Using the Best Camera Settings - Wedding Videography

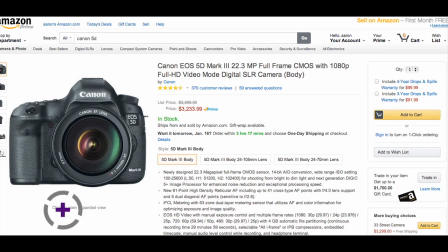0:00 So here we're going to take a look at the process of using the best camera settings for weddings. And I'm going to assume that you have a DSLR. I like to use the Canon 5D Mark III but I started off on the Canon 7D and have even used the Canon T3i.
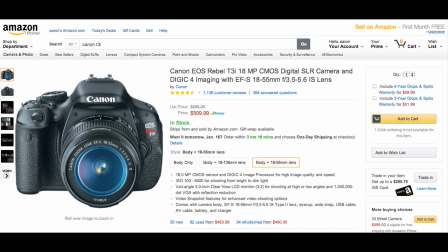0:14 So any of these cameras are great options and there are slight differences in them but all of them are going to allow you to use manual controls which is ideal when capturing beautiful images for the weddings.
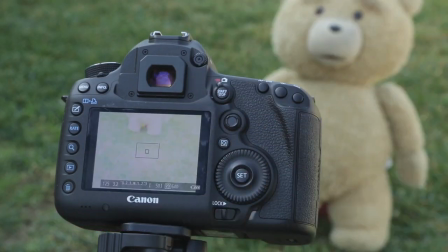0:26 So the first camera setting that I want to change and this is perhaps one of the most important settings is the frame rate.
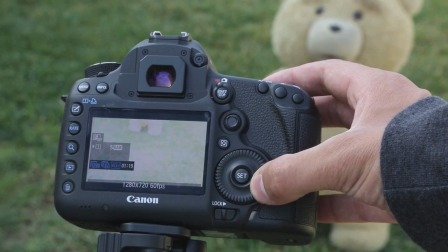0:32 And we want to make sure that we're shooting at 60 frames per second because we're going to be changing it to slow motion in post.
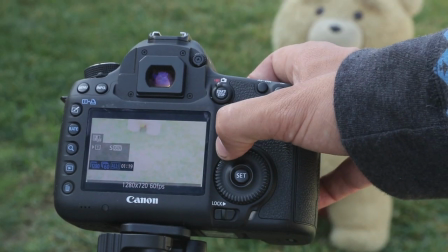0:39 Most people tend to shoot at 24 frames per second and so the great thing about shooting at 60 frames per second is that we're then able to later make
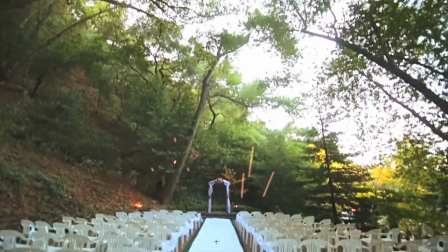0:47 it slow motion by converting it to 24 and it allows us to get the type of style that we're going for.
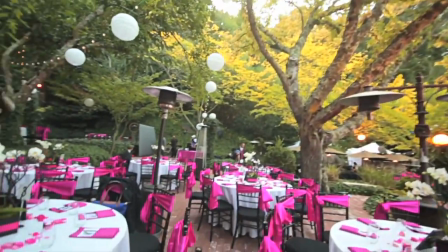0:54 The first thing that I tend to do when approaching a shot is getting the correct exposure.
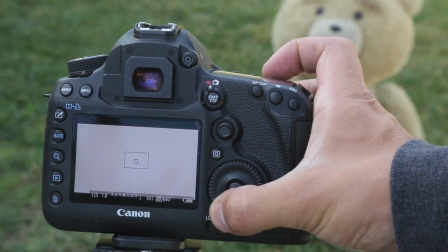1:00 There's three different functions on our camera that affect the exposure.
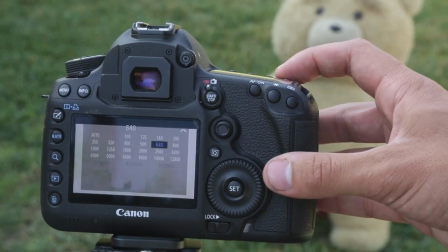1:04 One is the ISO, the other is the shutter speed, and then finally the aperture.
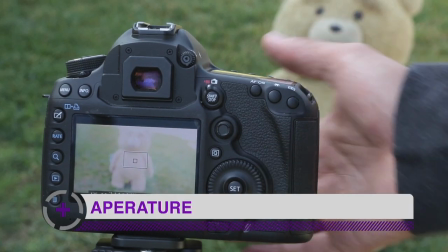1:10 The aperture is the amount of light that the lens that you have will let in.
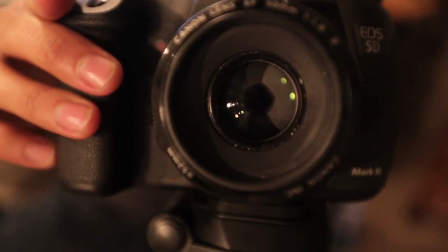1:15 So different lenses allow you to let more or less light in, but we can control the range that our lens is in by adjusting the aperture.
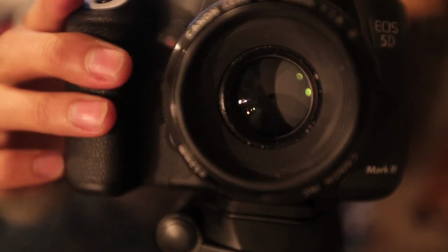1:24 So the lower the number on the aperture, the more light is going to be let in to your camera.
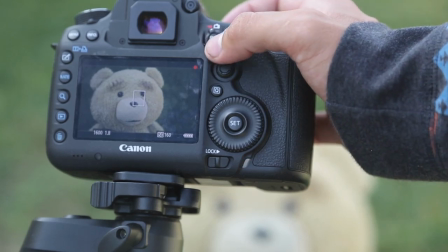1:29 For the most part, we want to keep the aperture open because not only does this allow for a shallower depth of field,
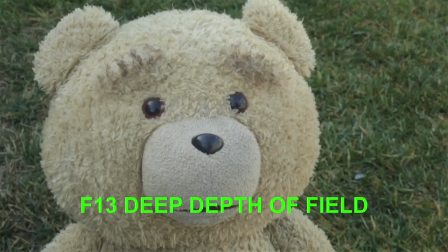1:35 which generally speaking looks more artistic, more professional, but it also allows us to shoot in darker lighting.
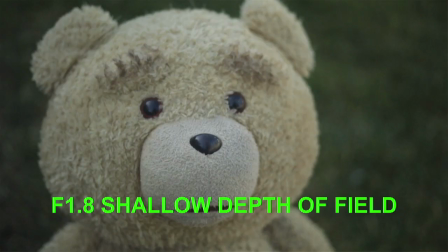1:43 Now, we don't want to have our aperture all the way open, if possible,
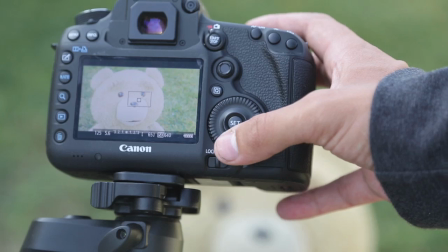1:47 because it's going to make the image often too soft and we're going to see blurring on the edges of the pixels.
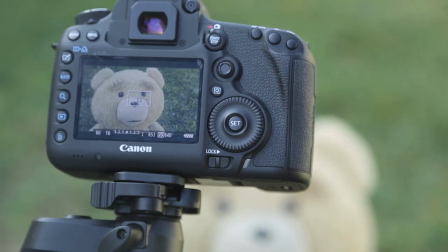1:53 The aperture is something to play around with, but generally speaking, we want to have it at least a stop above lowest possible.
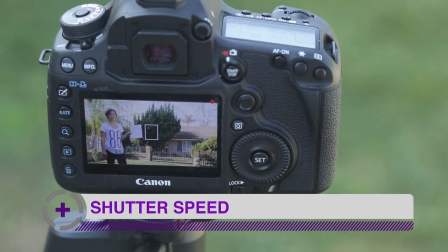1:59 The shutter speed is going to control the amount of motion blur that we see in a given shot.
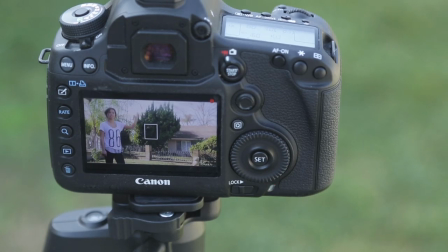2:03 If you have a lot of movement in your shot, for example, if you're shooting the reception and there's a lot of dancing, people moving their arms around, and you're also spinning the camera around them,
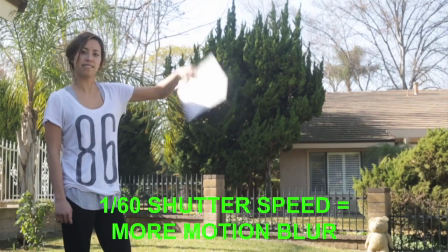2:11 then having a higher shutter speed, usually above 100 is what I go with,
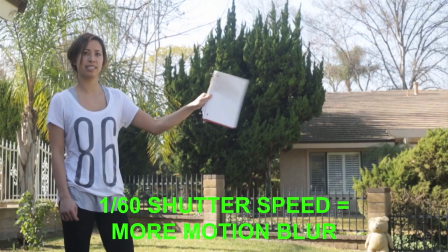2:16 is going to be a good option because you're going to reduce the motion blur in comparison to if you were shooting
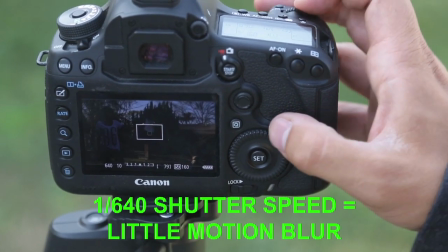2:21 at 60 at 1 over 60 and we can see here in this example that when we have the
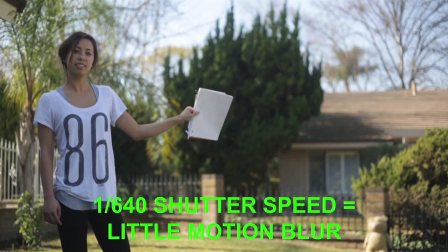2:27 shutter speed high as there's a lot of motion we still get a crisp image whereas if we were to reduce the shutter speed we're going to see a lot more
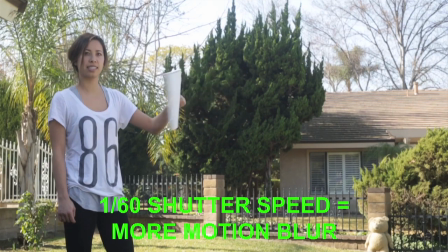2:34 motion blur if we're having a lot of motion in our shot the downside to turning up the shutter speed is that we're going
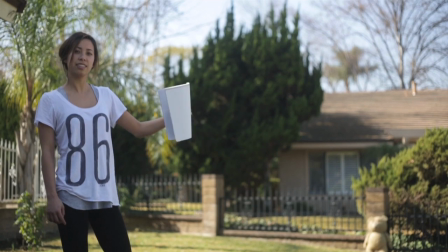2:42 to need a lot more light because the image is going to be captured for for less time and therefore less light is allowed to be captured by the camera.
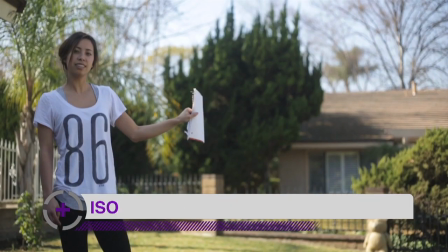2:51 ISO is one of the most important functions of a quality camera.
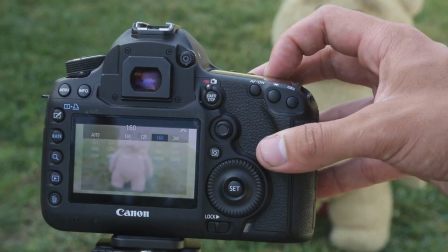2:57 There are certain cameras that allow you to shoot all the way up to 3200 without seeing a ton of grain in the image.
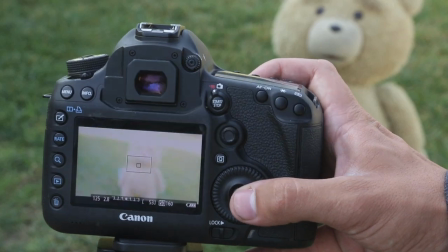3:03 And that's your base concern when adjusting the ISO is the grain that you see in your image.
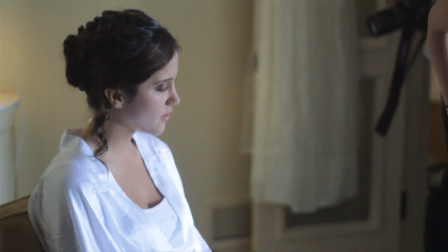3:08 The Canon T3i generally you can't push it above 800 without seeing a lot of grain especially in the darker colors.
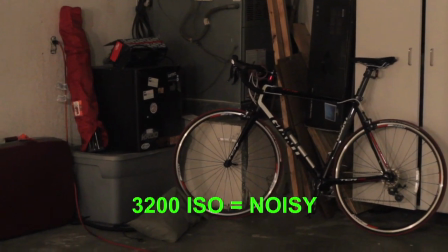3:14 So you need to be aware of what your camera can handle and make sure that you're not
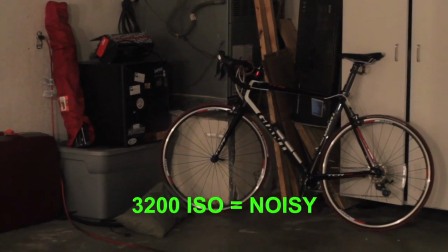3:20 shooting at an ISO that is higher than what your camera can regularly handle,
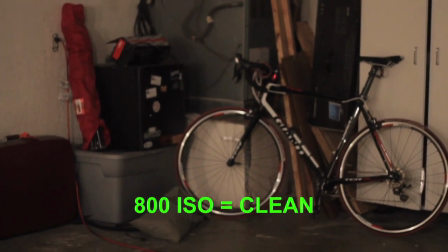3:25 unless you absolutely have to in really dark lighting.
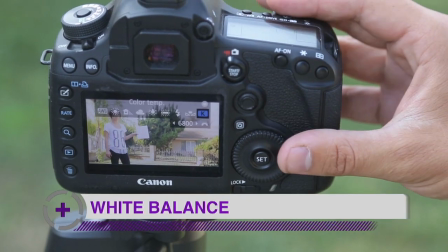3:28 Looking at the white balance, the white balance is what tells the camera what the true white color in our scene is.
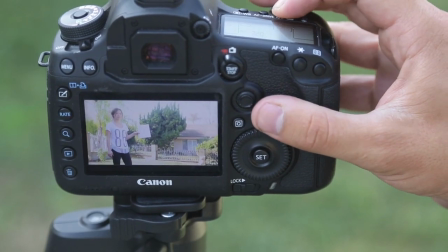3:35 And this changes when we're indoors, when we're outdoors, when we're in shade,
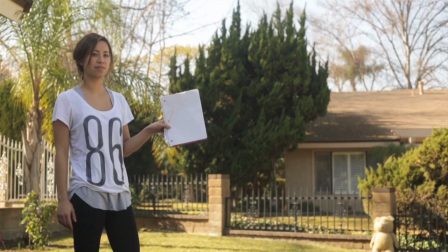3:40 when we're using artificial lighting. and so we need to always be aware that this is going to be changing and that we're adjusting accordingly. Because it's a live event, we're not going to always be able to get the white balance perfect because things are always moving around.
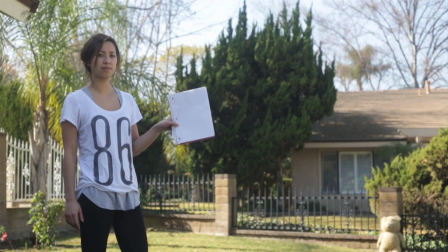3:54 We often don't have time to set up shots. And so if we're going to air, we want to air on the side of warmer white balance because it's a happy event.
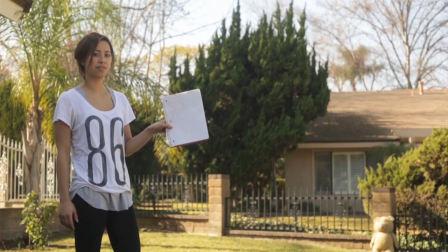4:01 Generally, warmer colors convey a more happy emotion.